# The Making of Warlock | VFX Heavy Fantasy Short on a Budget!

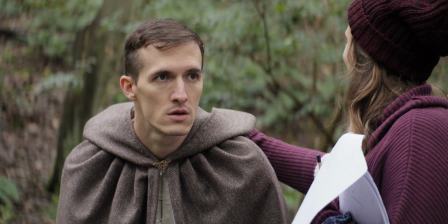(4:25)
And Joanna was also just a massive help on set, maintaining costume and continuity, making sure everything looked right in between takes.
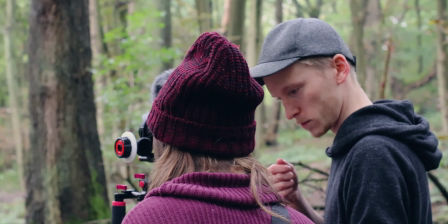(4:33)
It really helps to be able to have someone else worry about the things like that,
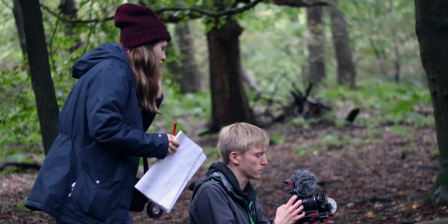(4:37)
so that I can just focus on my specialties, like the characters and the story and the visual effects.
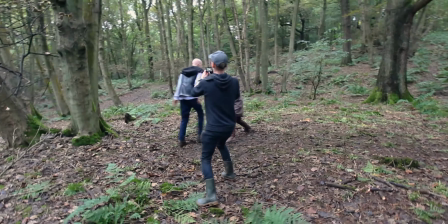(4:44)
So we actually managed to get all of this shot in 2 days. It was an incredibly intense 2 days. We had to move very, very fast to get everything shot. So I really just want to thank Millen and Juho for being so professional and working really, really quickly.
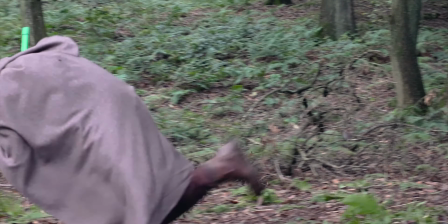(4:58)
They really threw themselves into it. You know, I asked a lot of them. It was a very physically demanding shoot, and they really pulled it off, and I'm really happy with what they gave me.
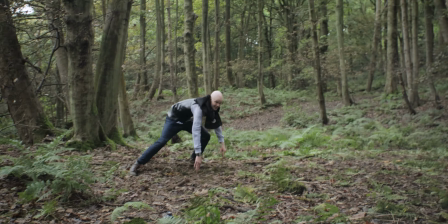(5:09) Brazier!
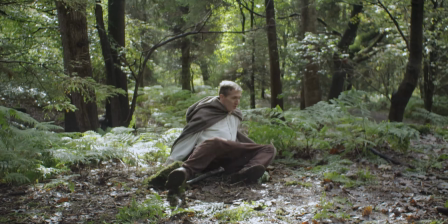(5:14) for me.
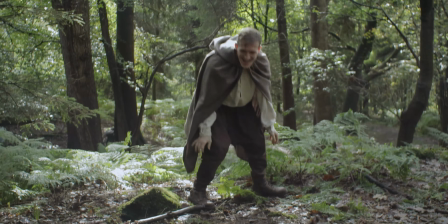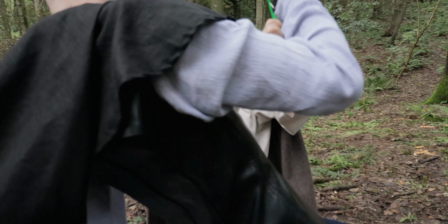(5:21) Yep.
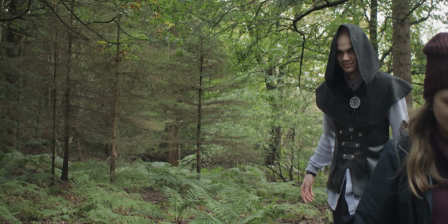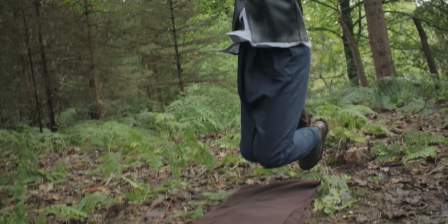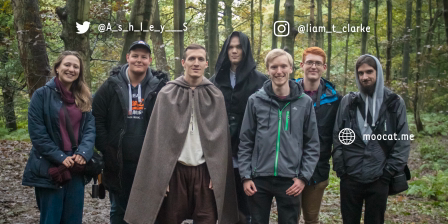(5:32)
I also want to thank Andy, Liam and Ashley for helping me manage everything else on set.
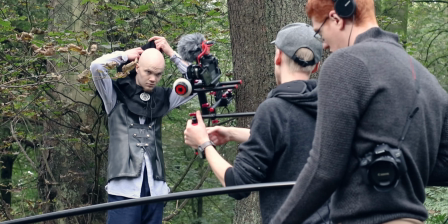(5:37)
I had Andy as assistant camera, helping me swap lenses and also capturing behind the scenes footage.
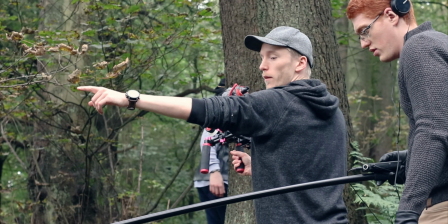(5:42)
We had Liam on audio, so I could leave all that to him.
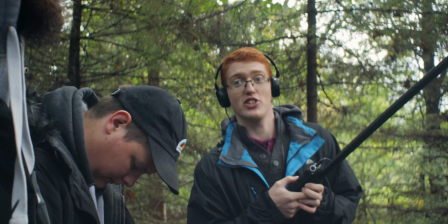(5:45)
He also took the time to get a lot of Foley sounds and wild sounds while we were there, which was really helpful when I came to sound design.
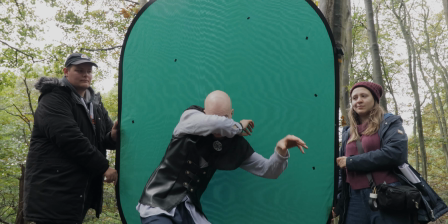(5:52)
And Ashley as a runner, just helping with props and the tripod and everything else.
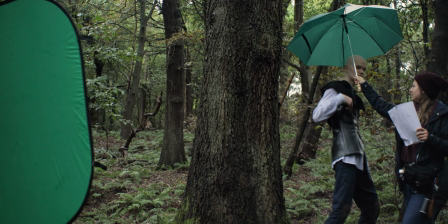(5:56)
It was actually raining for most of the second day, so I also want to thank those lads for holding up the umbrellas in between takes.
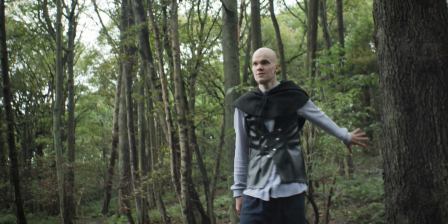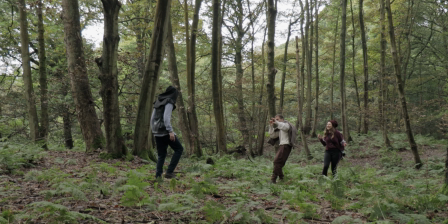Sorry. Over my
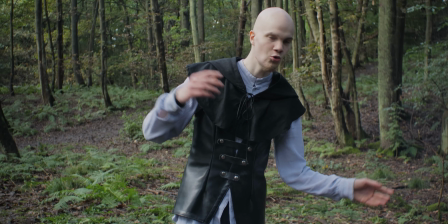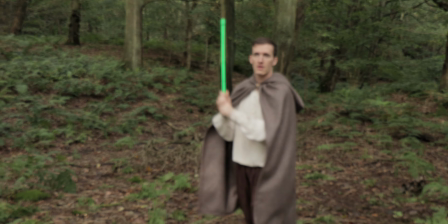(6:27) head.
But yeah, it really was a fantastic shoot.
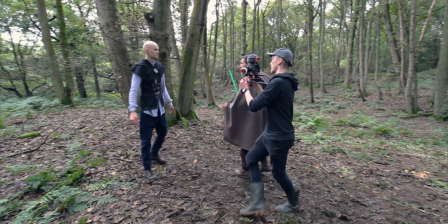(6:29)
I think we managed to work very efficiently, and there was a few periods where we were rushing, but we managed to get everything done on time, and to a standard that I was very happy with.
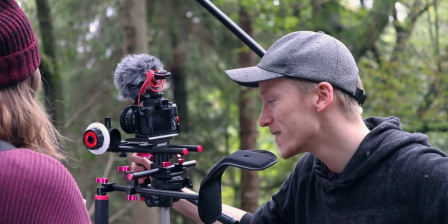(6:37)
I was really pleased with all the footage that we got from the 2 days. Just like on Utopia, I shot this all with my trusty little Canon M50 and a couple of vintage lenses.
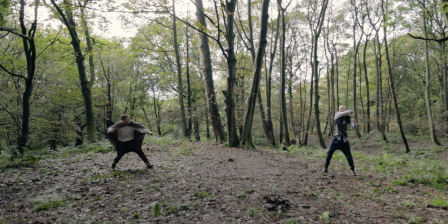(6:45)
There was a couple of shots where I needed wider angles, but other than that, it's all done on some nice vintage lenses which create a really nice, pleasing look, at least to me.
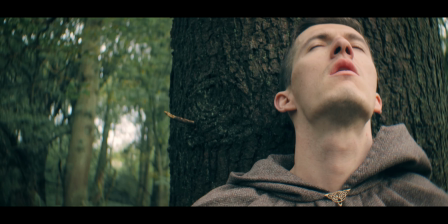(6:53)
I really wanted to create the anamorphic effects in this film, so I used, again, the 3D printed anamorphic filters, and they work really well to emulate those classic looking lenses.
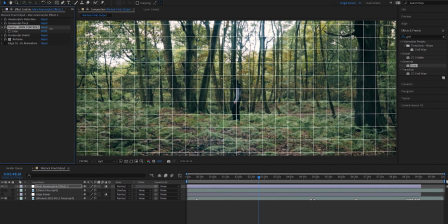(7:05)
But a lot of that effect is also done in post. So I created my own preset to distort the image and give me an anamorphic effect. So what this does is it pinches in the corners and stretches out the middle so that you get a bit of a bowing effect on the image.
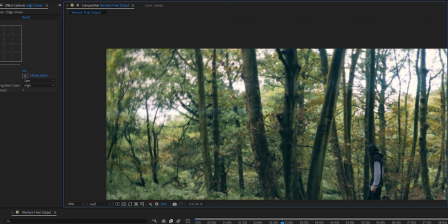(7:20)
There's also things like the blurring around the edges and the corners, heavy vignetting and the chromatic aberration.
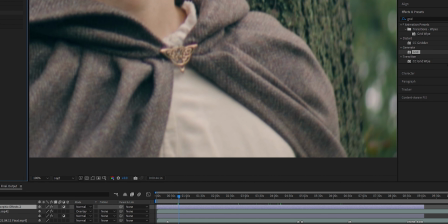(7:25)
All of this to create a vintage look that definitely suits the genre of the film.
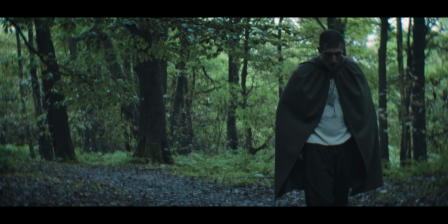(7:30)
And I think it just goes to show what you can do with a very cheap and entry-level camera.
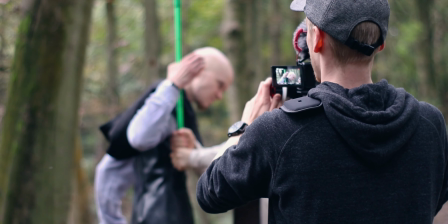(7:35)
I think we also managed to move so fast because I was doing the majority of the film handheld. This was partly out of necessity for speed, but also as a creative choice. But because this is a very action-heavy film, I wanted to keep the camera very kinetic and very fast-paced.
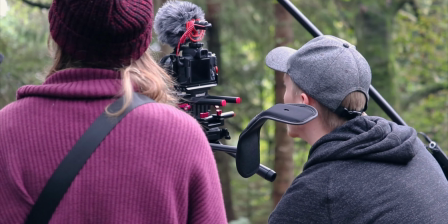(7:50)
There was only a few shots where I actually ended up using the tripod, mainly for visual effect reasons,
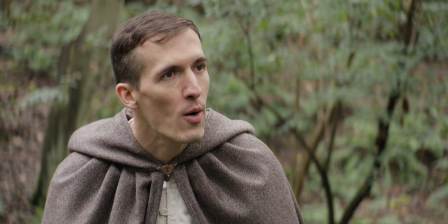(7:55)
and sometimes just for the dialogue scenes where it didn't need a moving camera.
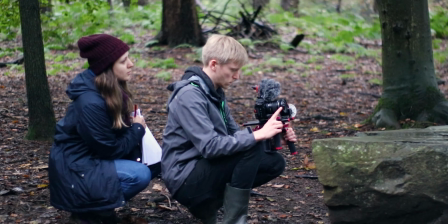(8:00)
But it worked really well. I was very happy with how the 2 days came out. I think we all certainly needed a good rest after that.
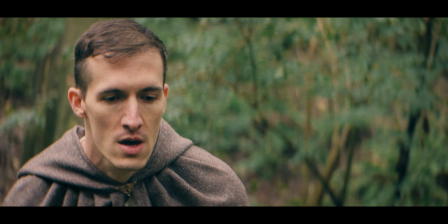(8:08)
The editing of the film was another challenge, mainly because of how many takes I had for each shot.
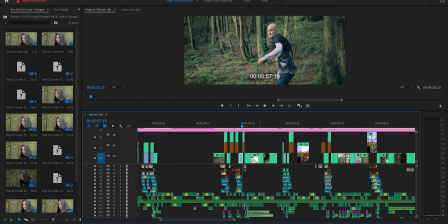(8:13)
It was very time consuming going through and choosing which take I wanted, because I can be quite indecisive when the differences between two takes
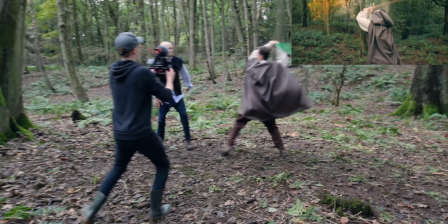(8:22)
are so minute that I'll still just keep checking between them and see which one I want.
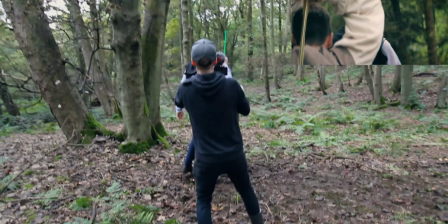(8:27)
As I said before, there was an awful lot of visual effects in this film.